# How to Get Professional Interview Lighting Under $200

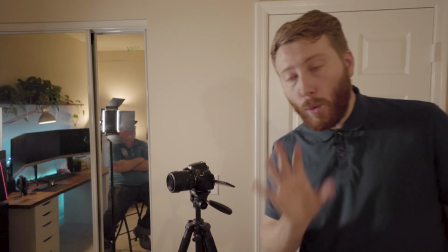So when I change this, you'll know that it's completely only the lighting setup that we've created here.
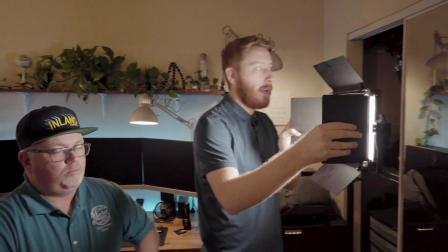So I'm gonna get the main light. I'm gonna switch it towards him right now, just like that.
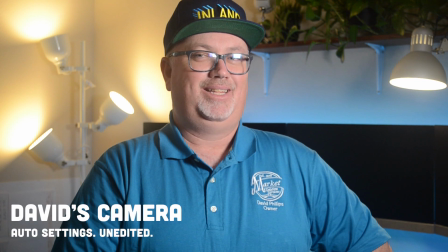And just so you know, the camera is on auto settings.
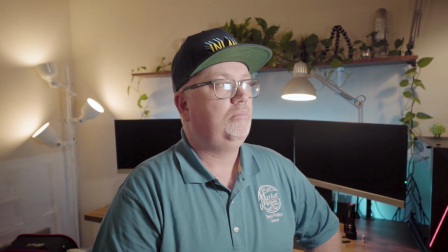And already, just with this lighting setup, we have a really, really good look.
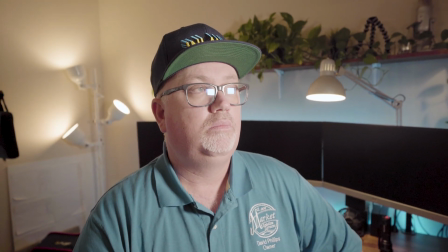I've already adjusted the color temperature of the LED lights,
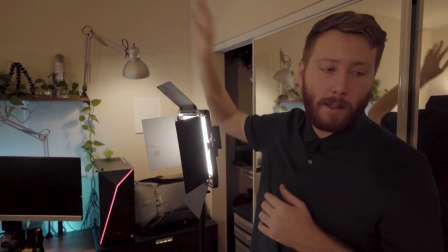and just so that it can match the colors that we see behind, you know, make it look like it's actually coming from the room light.
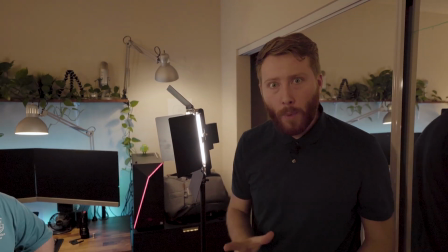It looks a lot more natural.
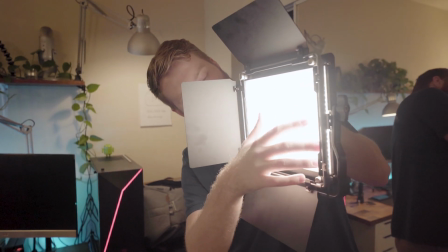When you order this, you will actually be getting this diffusing, oh gee whiz, sheet that is already inside.
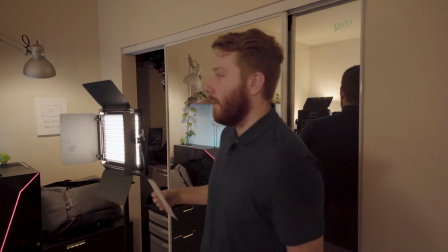It's just gonna soften the light, as you can tell. So he can barely look at it now.
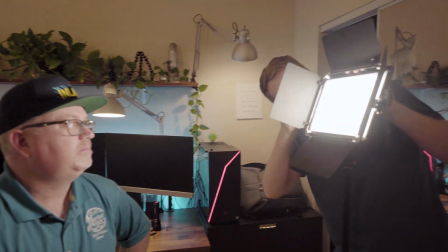And then it gets locked in by a little clip mechanism here.
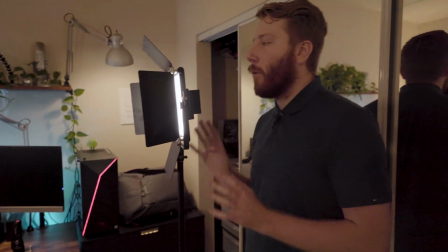One thing that's really important, we have to go ahead and make sure that our light sources are really close to the subject without being in the frame, of course.
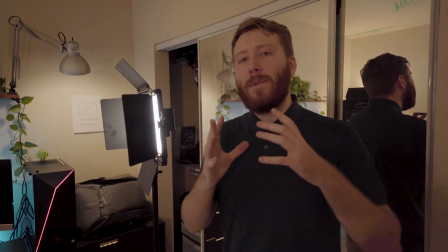The reason why we want them really close is because it's going to make the lighting even more softer.
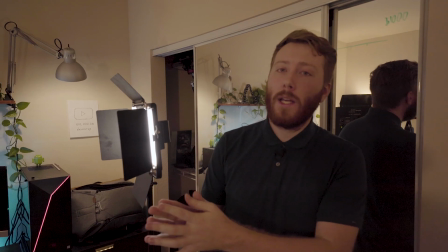The further the light is from your subject, the more harsh the lighting is going to be.
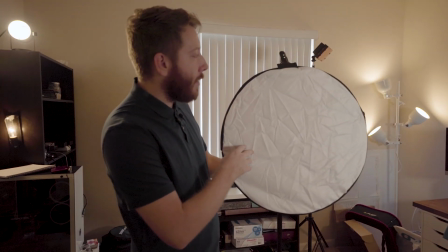We are now going to include our reflector right here with our clip on the stand.
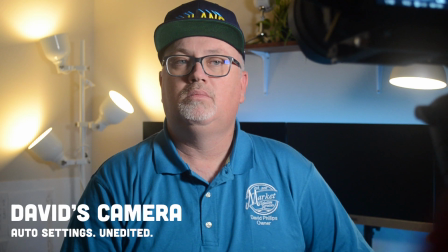So without the reflector, with reflector, without, with.
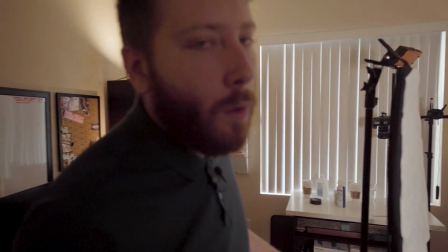So it is subtle, but it makes a very big difference. And depending on the quality of your camera might have a lower dynamic range,
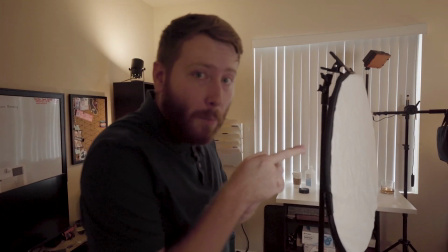which means those darks that you see there might be a lot darker in your camera than it is in mine.
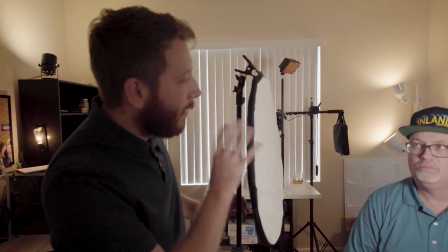So it's very important that we get that fill in.
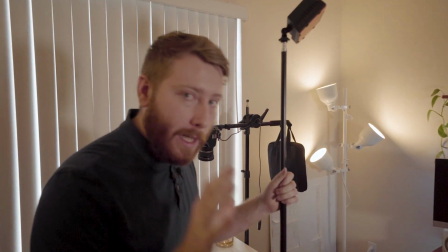So now the last step to really dramatically change the look of this interview lighting setup that's going to give it a much more professional,
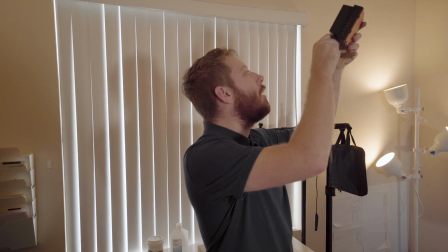attractive touch is we're going to turn on our little mini LED light.
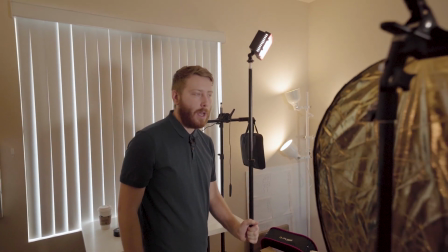And we're going to just put it right here out of frame behind the subject, 45 degrees about.
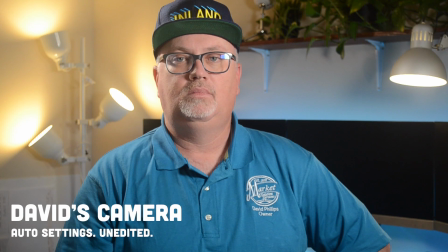Perfect. And we got that nice glow right behind him on his shoulder and that kind of
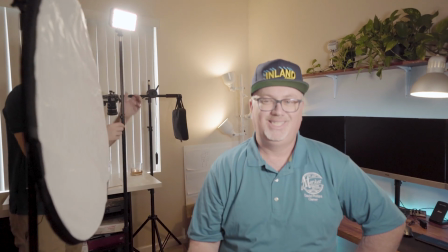shine on the nice cheek right there that creates this nice good deal of separation.
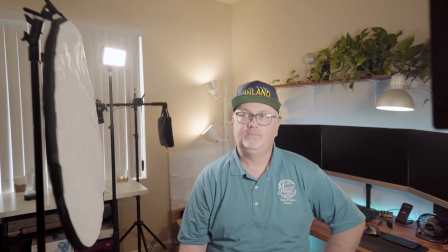Bring that down a little lower and that looks great. You know what's really interesting about the setup that we have right now is because of the lighting that I have in the background that is not doing any lighting on the subject itself,
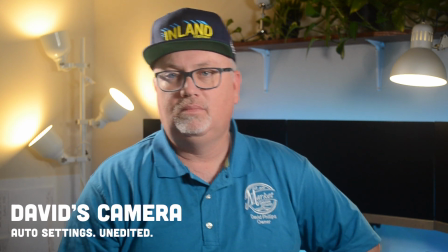it actually looks like that lighting is creating that rim light that we just made right now.
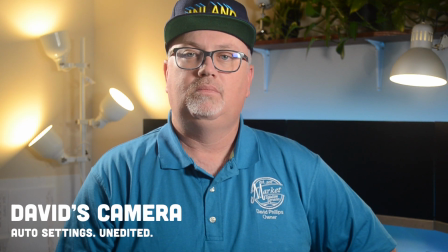So it looks a lot more natural with this particular scene. So I highly recommend, if you have the option to,
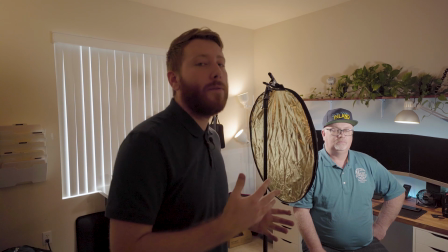definitely put some sort of ambient light source behind your subject in the frame so that this lighting is not only really attractive or professional,
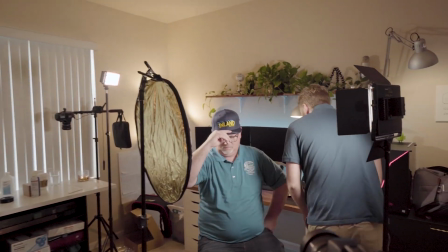but it looks natural. I did mention this guy right here.
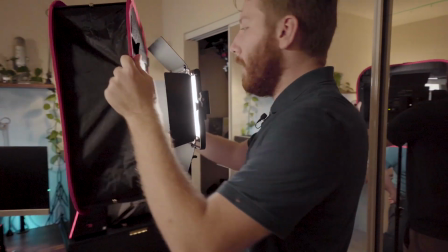You go ahead and fit it in here, but you do have to mess with these a bit.
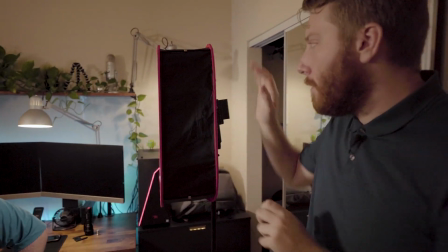You fasten it with some elastic Velcro strips that it has in the back right here. I'm not gonna fuss with that right now.
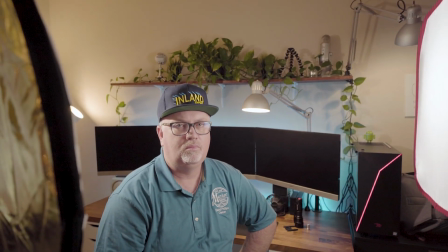I just wanna show you the diffusion that it creates on the subject. Just make that light just a little bit more soft.
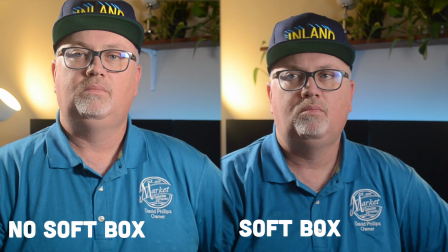And that looks great, fantastic. So, that's the setup.
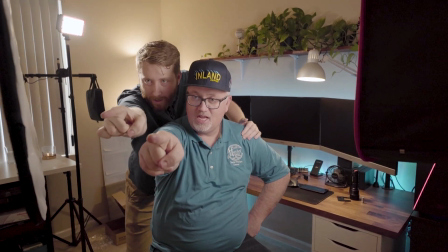See right there, look at us. Look at us right there. Look at us, right there. We're on TV.
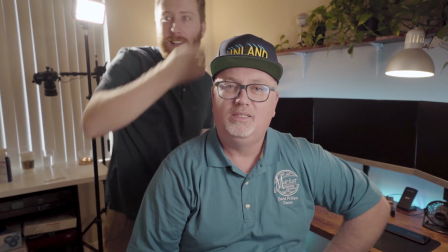We're on TV. Whoa, we're on TV! Oh my gosh. All right, so that's the setup.
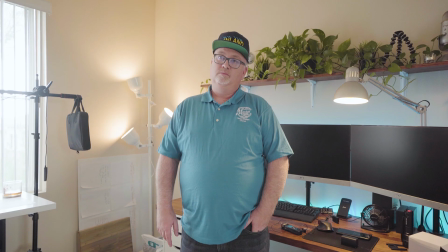It's real simple once you know how to do it. It's really easy to break down, to keep it mobile, and to move anywhere you need to go.
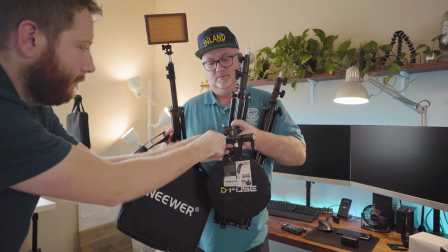And it's very, very cost effective, especially when you consider how long this is gonna last you.
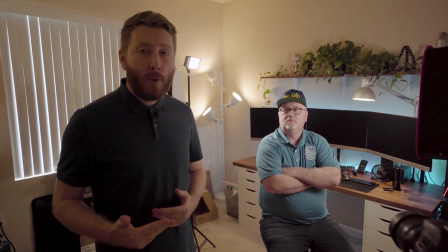This is a professional looking setup. You're not really gonna need to upgrade after this, especially if this is not your profession or your career.
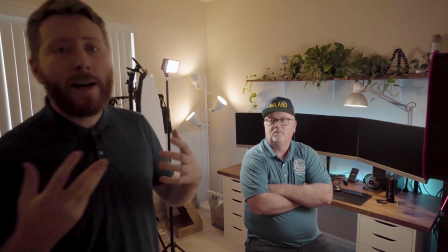If you're a business owner, you provide a service, you have a brand, and you're trying to get these testimonials out,
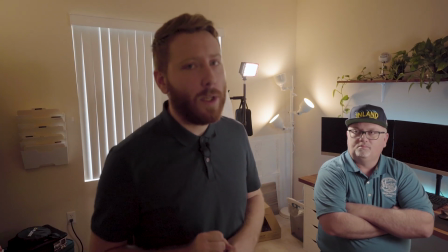this is all you're gonna need, and you're gonna get really professional looking videos for your website and for your marketing.
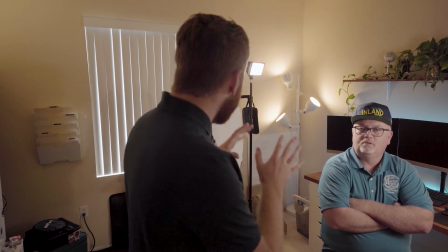So hopefully this has helped you.